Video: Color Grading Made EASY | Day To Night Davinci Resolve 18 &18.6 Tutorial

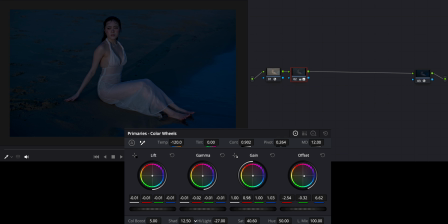And then I'm going to increase shadows a little bit more, maybe like 8. And I think then that the highlights need to be a little bit on the bluer side.
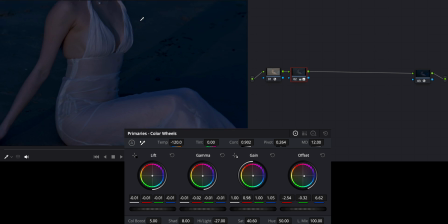So I'm just gonna kind of dial this in. I'm gonna look at her face real quick because I wanna see,
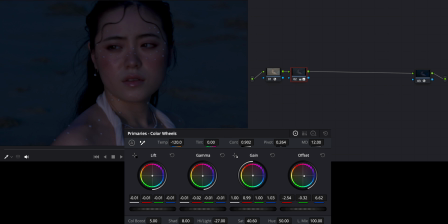we are obviously getting a lot of like that golden skin tone and I just kind of wanna bring a little bit more blue into that instead of golden hour because I wanna mimic that like moonlight type look. So if we can kind of negate the warm light on her and make it look a little cooler, that looks a lot better to my eye.
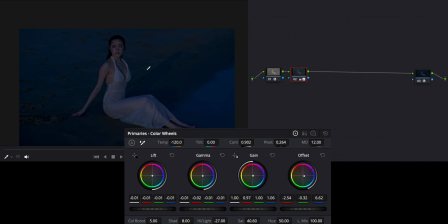So now, golden hour versus nighttime. I think we're looking really, really good here. So I'm really happy with how this is coming out.
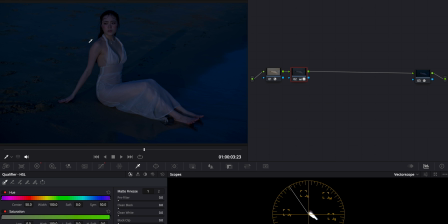We have some nice cool lighting on her now. It does look like moonlight. It doesn't look like warm light and the beach looks like it is at nighttime, but we look properly lit and it doesn't look awful beyond compare.
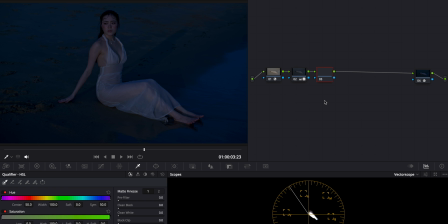So I think this is a very believable nighttime look. I'm going to make a new node now and we're going to go back to our primaries here and we're going to go to our log wheels right here.
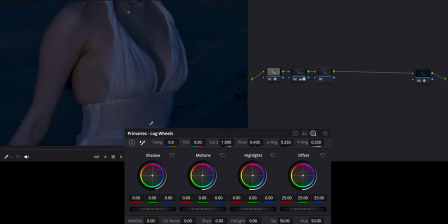And this is where I can dial in a little bit more things here, especially focusing on the highlights and the white in the dress. I kind of want to emphasize the more blue look here, but since we have done so much work on the highlights and the tone curve and whatnot,
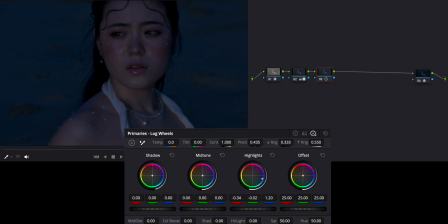a lot of this isn't going to be affecting the same as it normally would on a regular color grade. So I'm just gonna kind of push this to the max and seeing what I can get out of this. And it seems like the highlights aren't being affected that much as I push this like crazy.
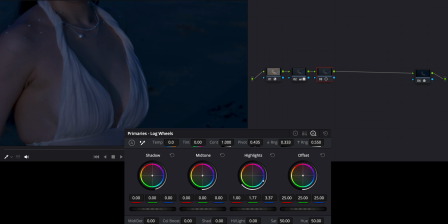So what I'm going to do here is just bring this way up to see if the highlights are being affected by anything. And I think we've basically eliminated highlights from this with our previous node. So I'm going to leave highlights completely done right now, and I'm going to go to our midtones, which might be showing up.
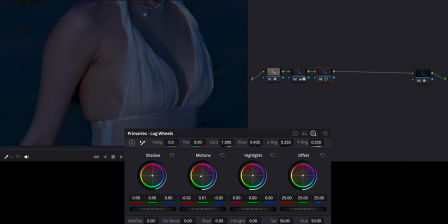And as you can see, instantly, this is showing up more as midtones. So this is where I can dial in a lot more of that blue, cooler moonlight look. So I'm going to reset this right here, and I'm going to come in and add in some blue. And you can see that white is changing quite drastically.
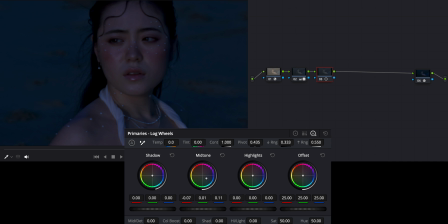We're getting rid of the remaining warmth of that. And you can see if I push it to the extreme, it's really showing up in the skin tones and the pearls and anything on the lighter end of stuff here. Let's just focus on the white dress here. We're going to reset that. There's still hints of warmer light.
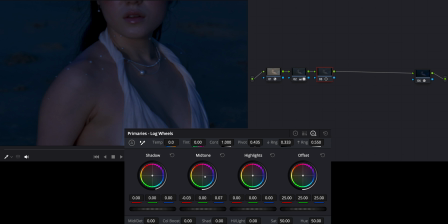So we're just going to kind of push this more to the blue. And I think there is when things start to disappear. I don't want to affect the skin tones too drastically, but again, the skin tone should reflect the more nighttime, dark, cooler nature of this. So it's okay if the skin tones aren't perfectly balanced as they should be in a daylight shot,
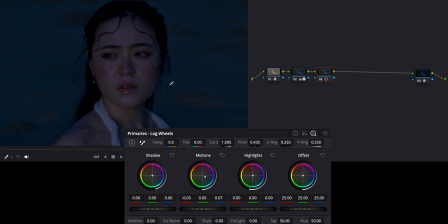because they reflect the ambient nature of what nighttime is supposed to look like, at least in cinema. So now if I want to push or pull this, you can kind of see if I pull it, it looks a little bit too desaturated, but then if I push it, we've crushed the image and it just looks bad.
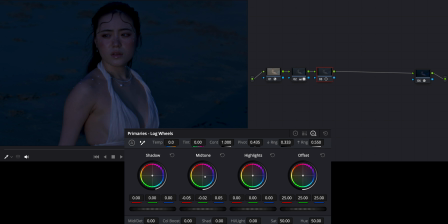So I'm just going to kind of pull this off a little bit and cool it off just a tad to, again, just limit those highlights.
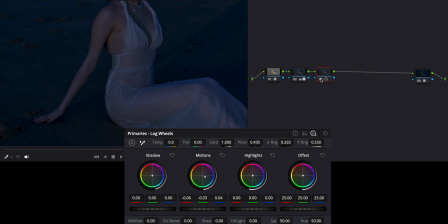And we're looking pretty good. If I do the before and after, it's just that little bit more blue, so it takes away a little bit of that warmth, which I really, really like.
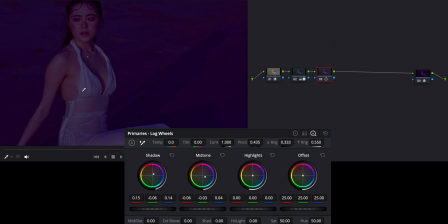And then if we really want to push the shadows, we can kind of just play with this. And because this image has been crushed so much now, everything is basically showing up as a shadow. So we don't want to do too much with the shadows here because it can really impact our entire image. But if I just pull this a little bit more to the blue side, like nothing crazy,
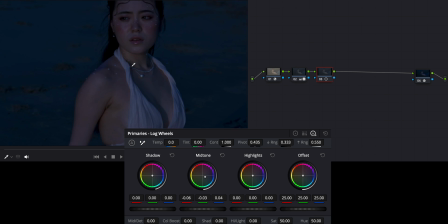but just a little smidgen, you can see how much of an impact that is having on skin tones and the overall image. So I'm just going to little bit to the blue. So it's gone plus 01 and plus minus 01 here on the red. And if we just do before, after, we've just taken a little bit more red out of the skin tone.
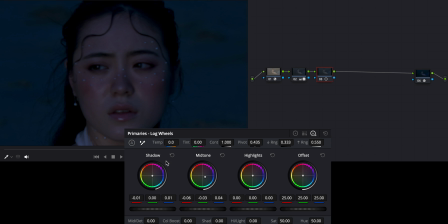So it, like, again, makes it more believable that it is nighttime. So if I just zoom out here again, subtle differences that bring that warmth out of the skin tones and the whites and make it more cooler, which I think looks really, really good. So now that we've done that on that node, I'm going to make a new node, and I'm going to make this node the sharpening node.
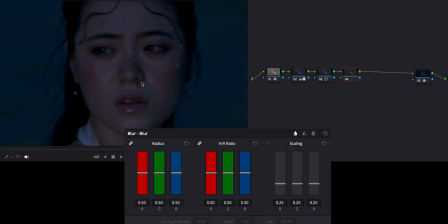So if we zoom a lot in here, you can see there's quite a bit of detail here. It's not bad, but I just like a little bit more sharpness. So I'm going to bring this down to 0.47. depending on what I'm going for. As you can see, if I move this up and down, we get very blurred versus overly sharp. So I just wanted to add a little bit of sharpness.
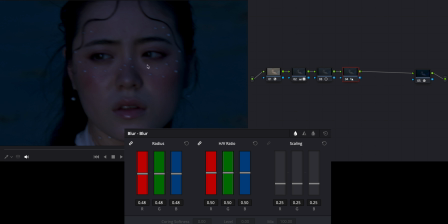0.48, I don't know if you can see this before, after. There's just that little extra bit of sharpness, which brings out a little bit of that detail, and I think it looks pretty good.
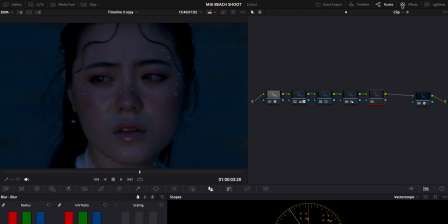On to the next node, and this is going to be our glow node. And I really like the glow. It's really fun. It's a great effect to have on a lot of shots, and I put it on almost every node tree I ever do just because I like the look it gives.
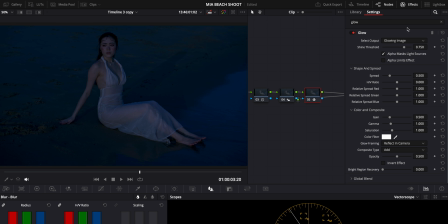So what we're going to do here is we're going to zoom back out and see how it's going to affect everything. And then we're going to change the parameters here. So the first thing I'm going to do is hit alpha limits effect, and then I'm just going to bring this all the way down so I can see what I'm doing.
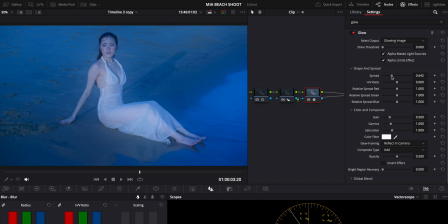And then we're going to change the spread a little bit higher, maybe like 5, 8, 7. Yeah, that looks good. And then I'm just going to kind of see what needs to happen here.
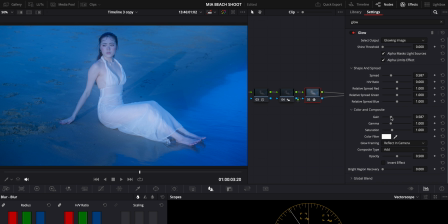So if I move the gain up and down, I'm going to bring gain up to 0.5. 569 looks good. And I'm going to do a composite type of soft light just because I think that looks really good.
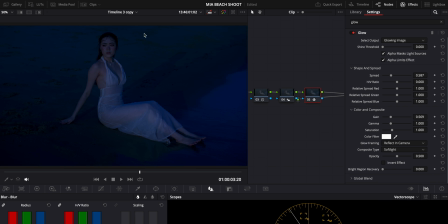So that's where the magic happens. If we put it on, then off. We're not done here yet, but I still want to dial in a couple things. So we're going to go color filter, and I'm going to bring this to a nice cooler blue, maybe more cyan.
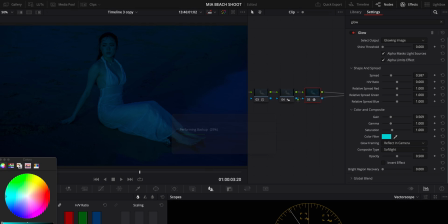Yeah, something like that. I'm going to hit OK. So right now, it's obviously a very exaggerated effect.
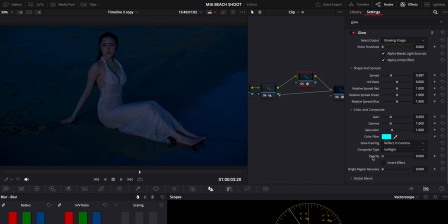We don't want alien blue skin going on. So what I'm going to do is opacity. I'm just going to bring this down, and then I'm going to slowly bring it up to my desired effect. So if we bring it all the way down to 0, I'm just going to bring it up in opacity to see what looks good. And I think that's too much. So I'm going to bring that back down to around 0.27, 0.3. I think that looks pretty good.
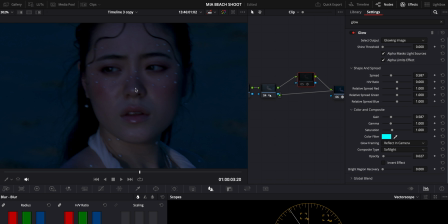And if we do it before and then after, again, it's just these subtle changes that's kind of bringing out more of that coolness in the skin tones and the overall image. So if I do before and then after, it's just that little extra bit that's showing up in the whites and the midtones that's adding that cooler effect.
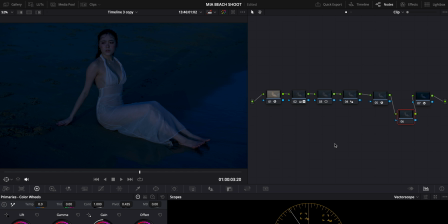On to the next node, and this is just going to be a nice little vignette. It's going to vignette the edges so we have them darker, and it's going to bring focus and attention to the main subject of our image right here.
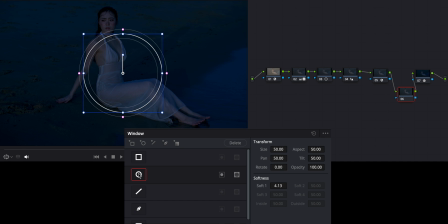So what I'm going to do is come down to our little masking tab here. I'm going to go for the circular one, and I'm just going to bring this out as I see fit. I'm going to zoom out of our image here, and I'm just going to reshape this to kind of look good. I'm going to make sure it's feathered pretty nicely.
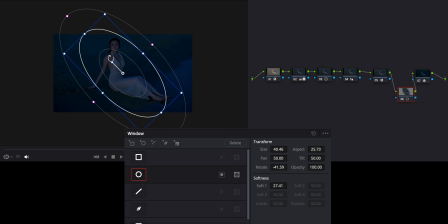I'm just going to make it a little bit bigger and skinnier, and just kind of make sure that it is covering our model here. So as long as I get that in place, I'm going to then hit this button right here, down here, which is going to invert this.
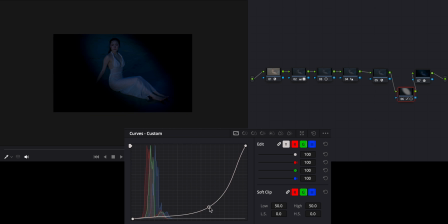And you can see here, if I just bring that down, what that is actually doing. So that's where our vignette is. So I should probably honestly kind of replace this to be a little bit wider, just to make sure that our entire subject is covered. Maybe feather it a little bit more, and that is looking pretty good to me.
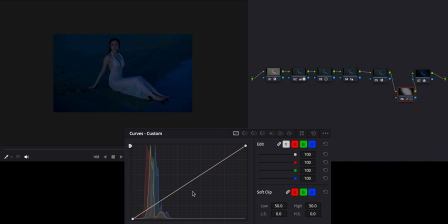Now that we know where our thing is going to be headed, I'm just going to reset this, and I'm going to bring this a little lower. So we have a nice little vignette here, and then the other fun thing that I like to do is right-click here, and then do Add Node, Add Outside. What it's going to do is affect the opposite part of our vignette.
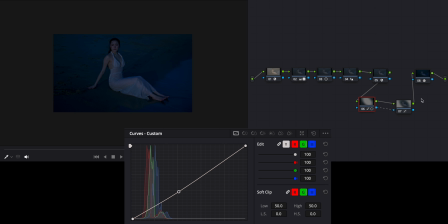So as we saw on the previous node, we're affecting the edges, whereas on this one, we are affecting the inside part. So obviously, I want to just add a little bit of a extra emphasis on our center part. So now, if I turn this one off, you can see what a difference that makes.
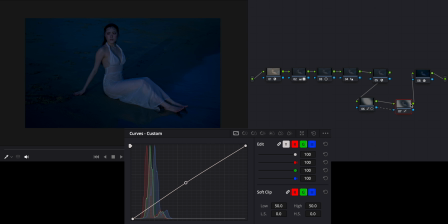We have a lot more emphasis on our subject. So if I go before, after, that might be a little bit too bright. I'm just gonna reset this and go even softer on the brightness. And I might actually bring down the brightness on this one because we have such a dark image that this vignette is having a really,
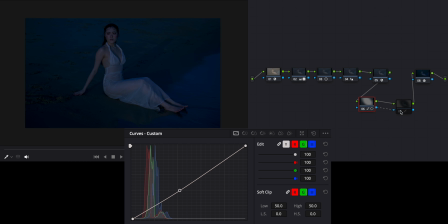really big effect. So I just wanna kind of make sure that the image is not too obviously vignetted.
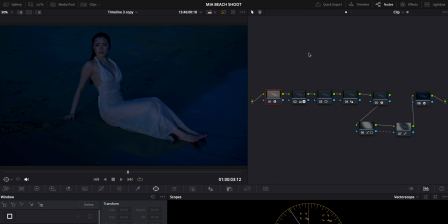And I think that looks pretty good. I'm really happy with how this day to night color grade turned out. I think it is really believable, really realistic. And honestly, the best thing about this is that because it was shot in daylight, our ISO looks really, really good. So that means that there is no noise. It's super clean. There is none of that bad stuff that comes associated with shooting in low light.
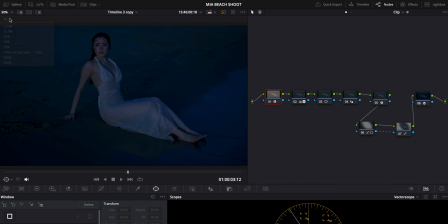It looks like we were shooting at nighttime.